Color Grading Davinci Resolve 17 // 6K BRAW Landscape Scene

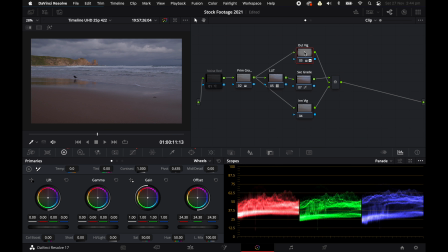[20:24]
So I'm going to actually hold down Alt or Option on my outer vignette node and click and drag,
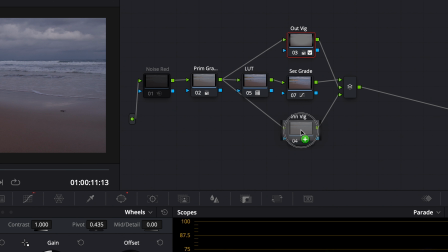[20:32]
and I can actually copy that grade to my inner vignette. So at the moment it's copied it, but I actually want to invert it.
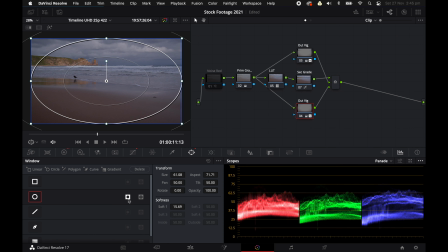[20:43]
So I'm going to go back to my window, and I'm going to click back on this inversion, and now it's affecting the inner part of the image. So if I only want to affect the inner part, I just want to resize this inner vignette. I want to bring it right down, like so.
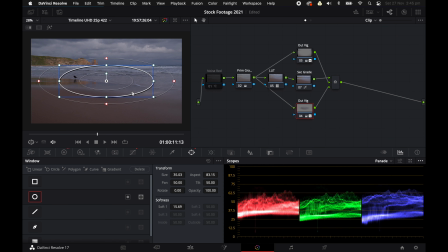[21:01]
Now I tend to target certain areas that I want to draw your eye to, and in this case I want to draw your eye more to what I mentioned, the bird, the waves breaking, and also these rocks in the distance. So that's the area of the image that I want to brighten up.
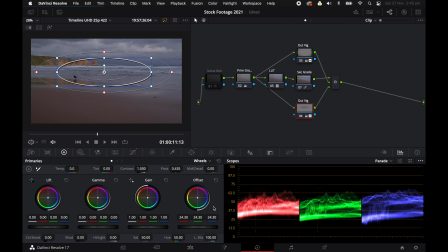[21:19]
So I'm going to go back to my color wheels right here, and I'm just going to reset this by clicking the reset all. And I'm going to go back to my curves, and instead of bringing down the shadows, I want to reset this. So I'm just going to right click on that, and it's going to get rid of that. I want to bring up my highlights slightly.
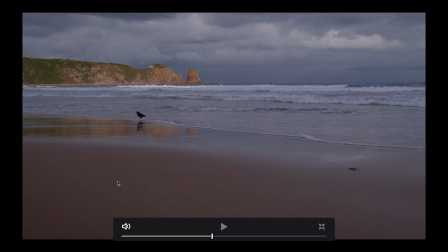[21:38]
So when I go to my full screen using Command F and I toggle this on and off, you can see that it's added a highlight to this area of the vignette. So it's just highlighting this area right here, and that's looking quite nice.
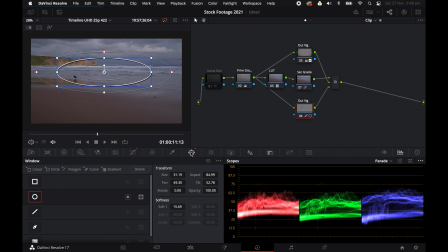[21:51]
But again, I'm going to go back to my window, and I'm just going to extend this a little bit. I'm just going to drag it out, and I'm going to narrow it down slightly. And I'm just going to move it a little bit over the bird and the rocks in the distance, because that's the area I want to focus on.
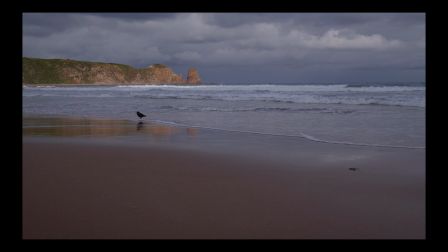[22:07]
So I'm going to go back to my full screen using Command F or Control F, toggle that on and off, and I'm pretty happy with that so far.
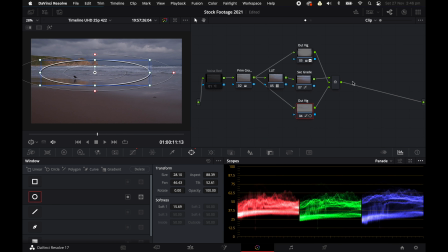[22:16]
So if I go back to go out of full screen and I select these two nodes using Command and selecting each node, I go back to full screen and I toggle both these nodes on and off,
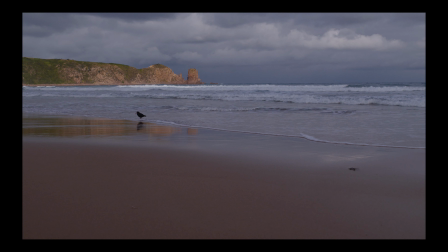[22:27]
you're going to see that it's just drawing your eye further to that area of the image.
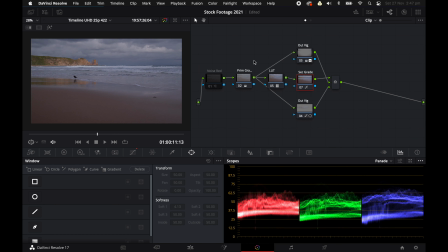[22:33]
Now, so far it's looking good, but it's still lacking a little bit of contrast. So what I want to do is I want to go back to my secondary grade here, and I just want to add a little bit more curves.
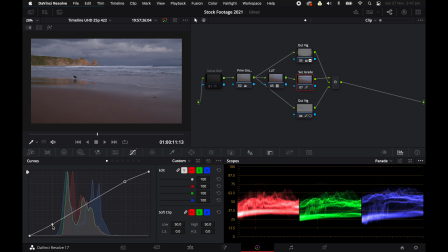[22:47]
Just going to drag this up slightly, and a little bit more contrast to the shadows. So it's looking quite nice. Now, also I want to add a little bit more saturation,
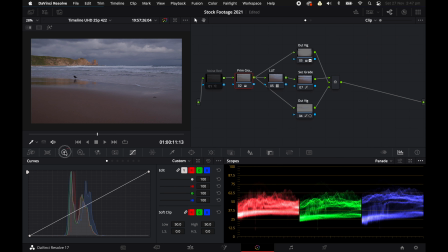[23:00]
but I'm going to do it in my primaries. So I'm going to go back to my primary color wheels, and I'm just going to use this little color boost,
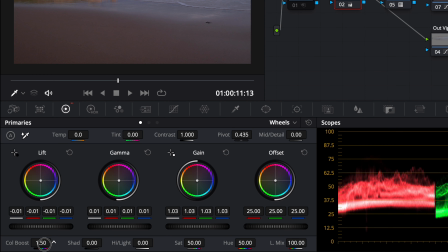[23:07]
which is really handy for really boosting the colors. I'm just going to bring that up slightly.
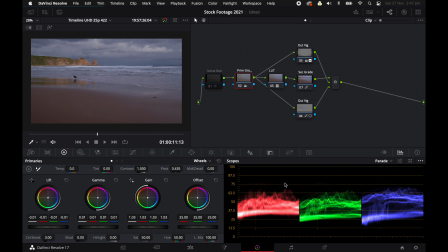[23:12]
So even bringing this up a tiny bit really boosts the colors. You'll see the difference that it makes.
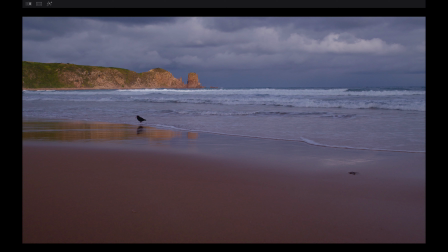[23:19]
If I was to bring this right up, it's just going to start looking too saturated and unnatural.
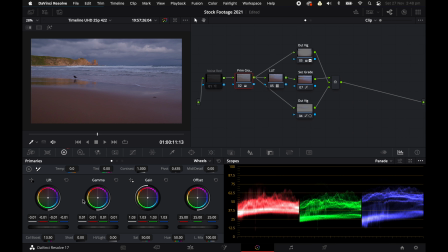[23:23]
And I want to keep that slight film effect, so I want to make it look a little bit less saturated than that. So I'll go a little bit less than that. I'll go around 5. And that's looking quite nice. You can see it's just boosted the color really nicely. You can also boost the saturation a little bit.
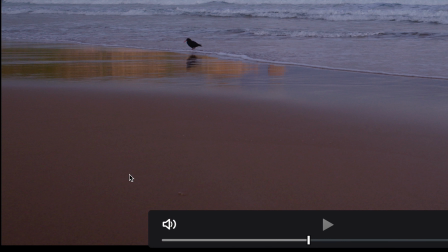[23:42]
So I'm just going to bring this up about 55. And that's looking nice and natural.
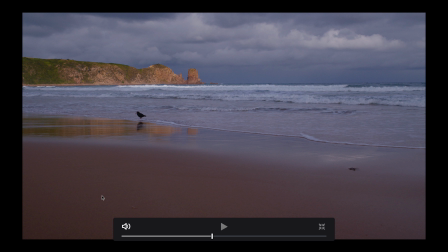[23:48]
That's pretty much how I remember it at the time. It was maybe a little bit warmer on these rocks. And the color of these rocks is maybe a little bit more yellow. So I can go in and change that. I can go out of my full screen again.
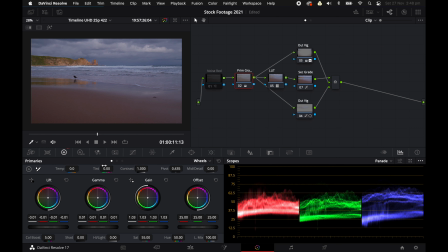[24:02]
And I can go to my tint. I can either go to my camera and do it that way, or if I'm not using BRAW footage, I can use my tint right here. And you can see when I bring down the tint, it's just bringing up the greens here in my parade, in my histogram.
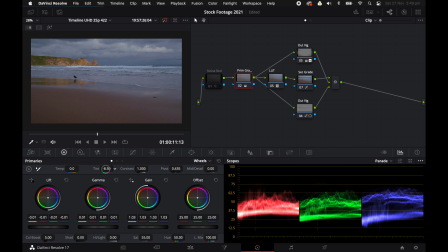[24:21]
So I just want to bring up the greens a little bit, because I remember the beach and the rocks were a little bit more yellow.
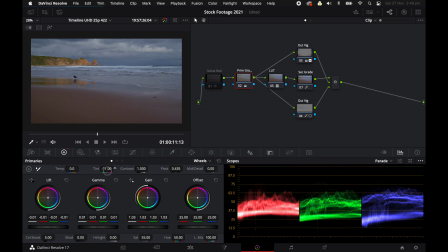[24:28]
So I'm going to bring down the tint to maybe about -9. Actually, maybe a bit less, maybe -7.
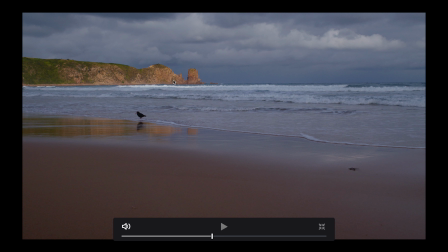[24:42]
Now I'll go to full screen, and that's looking a little bit more yellow in the rocks, and that's looking more natural.
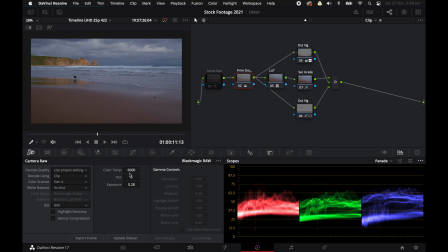[24:47]
And the other way you can do it is go to your camera raw and go to your color temperature and tint and do it that way, okay? So we're going to go back to our color wheels, and we still want to add a little bit more contrast, but I'm going to do this in my in a different method.
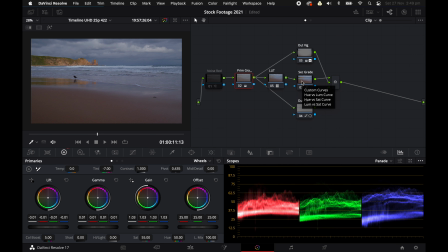[25:04]
I'm actually going to use the HDR tools. So if you don't have the HDR tools, you can actually just use your curves. It's not going to be quite as fine tuned, but you can do things like you can add an extra point here, and you can just add a few extra points if you want to isolate the highlights a little bit more.
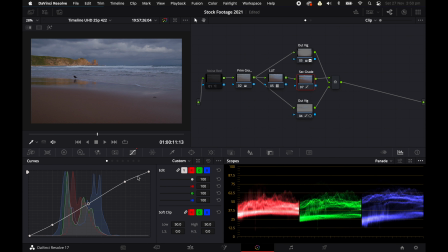[25:24]
So I want to just bring up more of the specular highlights. So I can add a little point here again and bring that up slightly. Or if I want to bring down my midtones a little bit, or bring them up a little bit, I can add the point there and do it that way.
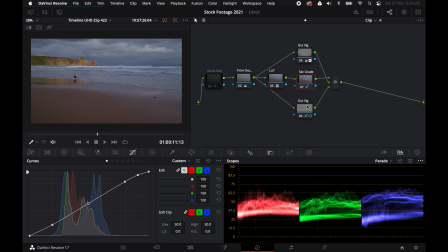[25:41]
You can also use the HDR tools, which is what I prefer to use. So I'm just going to add an extra node. I'm going to go Alt S and add a serial node.
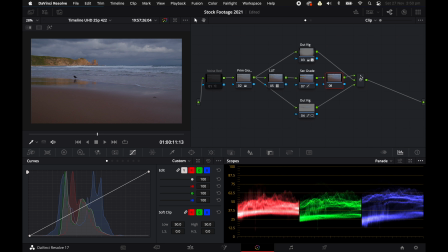[25:58]
And I've added this onto my secondary node. So this is going to be my final node.
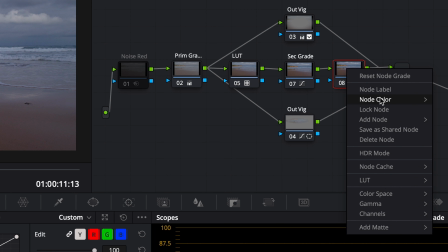[26:02]
And I'm going to call this HDR.
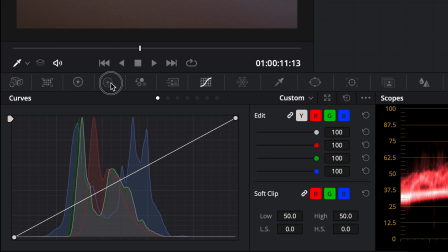[26:08]
Now with HDR, when you go to your HDR tab here, it really allows you to fine tune your
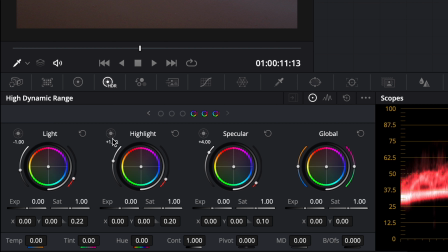[26:15]
highlights, your midtones, your shadows, and your blacks. It really separates those different areas, so you can really add some nice brightness to certain areas or darkness to certain areas within the scene.
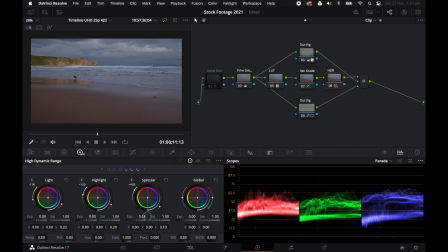[26:27]
Now I like to go to my specular, and I like to bring this up because that's going to bring up some highlights in these waves right here that are almost completely white. And while I'm doing this, I'm looking at my scopes. So I'll just go to my Command-Shift-W again, and I'll bring up my scopes.
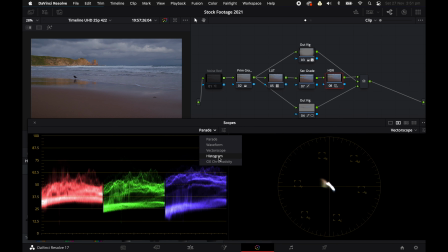[26:44]
And I'm usually looking at my histogram as well.
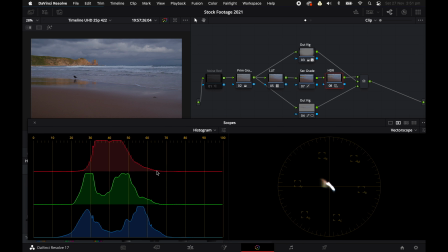[26:49]
I'm looking to see if I'm clipping in any of the colors. At the moment, I'm not.
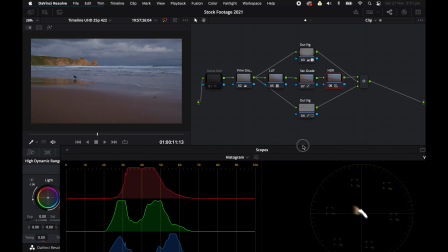[26:54]
But you can see if I was to actually bring up
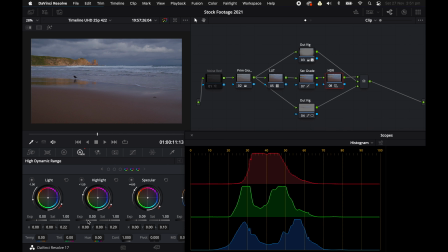[26:59]
these specular and these highlights, say for instance, I was going to bring up the exposure like so, I'm still not clipping, but if I was going to bring up the light, it's really pushing the histogram to the right.
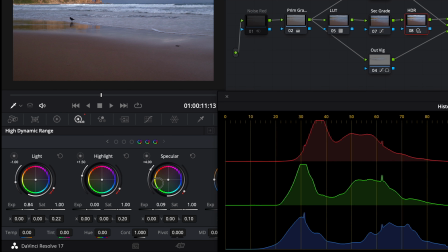[27:15]
You can see that. And then if I go too far, it's going to start clipping.
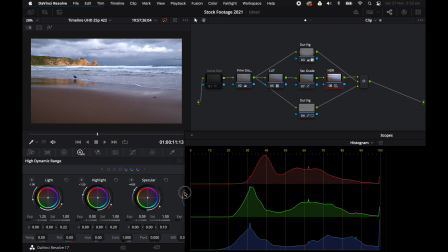[27:20]
You can see that now it's clipping my red, green, and blues. So that's a good way to tell whether you're clipping your highlights or your shadows.
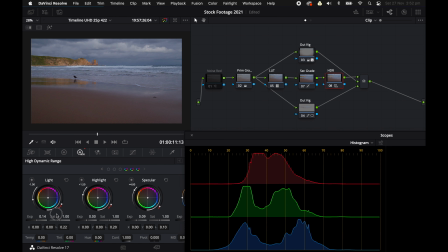[27:28]
I'm going to bring it up so slightly without clipping any of those channels.
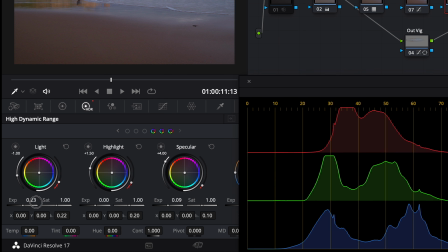[27:37]
So I can go a little bit further with my lights. Usually about 20 to 30 is a good amount. And also with my highlights, I can bring that up a little bit. Because this is all about fine tuning those bright and dark areas.
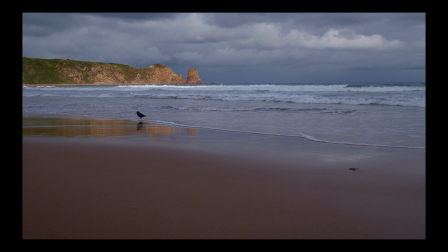[27:53]
So you just want to go in small amounts. You don't want to go crazy with it. And when I toggle this node on and off, you can see what that's doing. It's just adding more contrast and it's making it look more punchy. And I'm also going to go to my shadows.
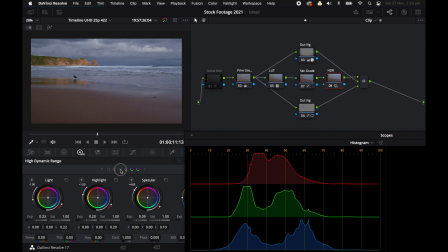[28:08]
So each of these allows you to select your specular highlights, light, your shadows, your darks, and your blacks. So I'm going to go to my shadows and I'm going to bring that down slightly. And I'm going to go to my darks and bring that down a little bit as well.
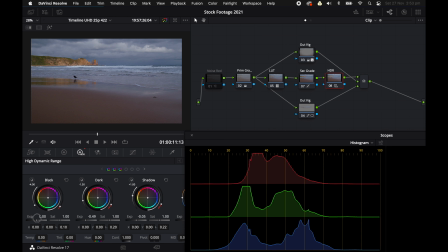[28:27]
And you can see that if I were to bring down my darks a lot, it's not really doing much here.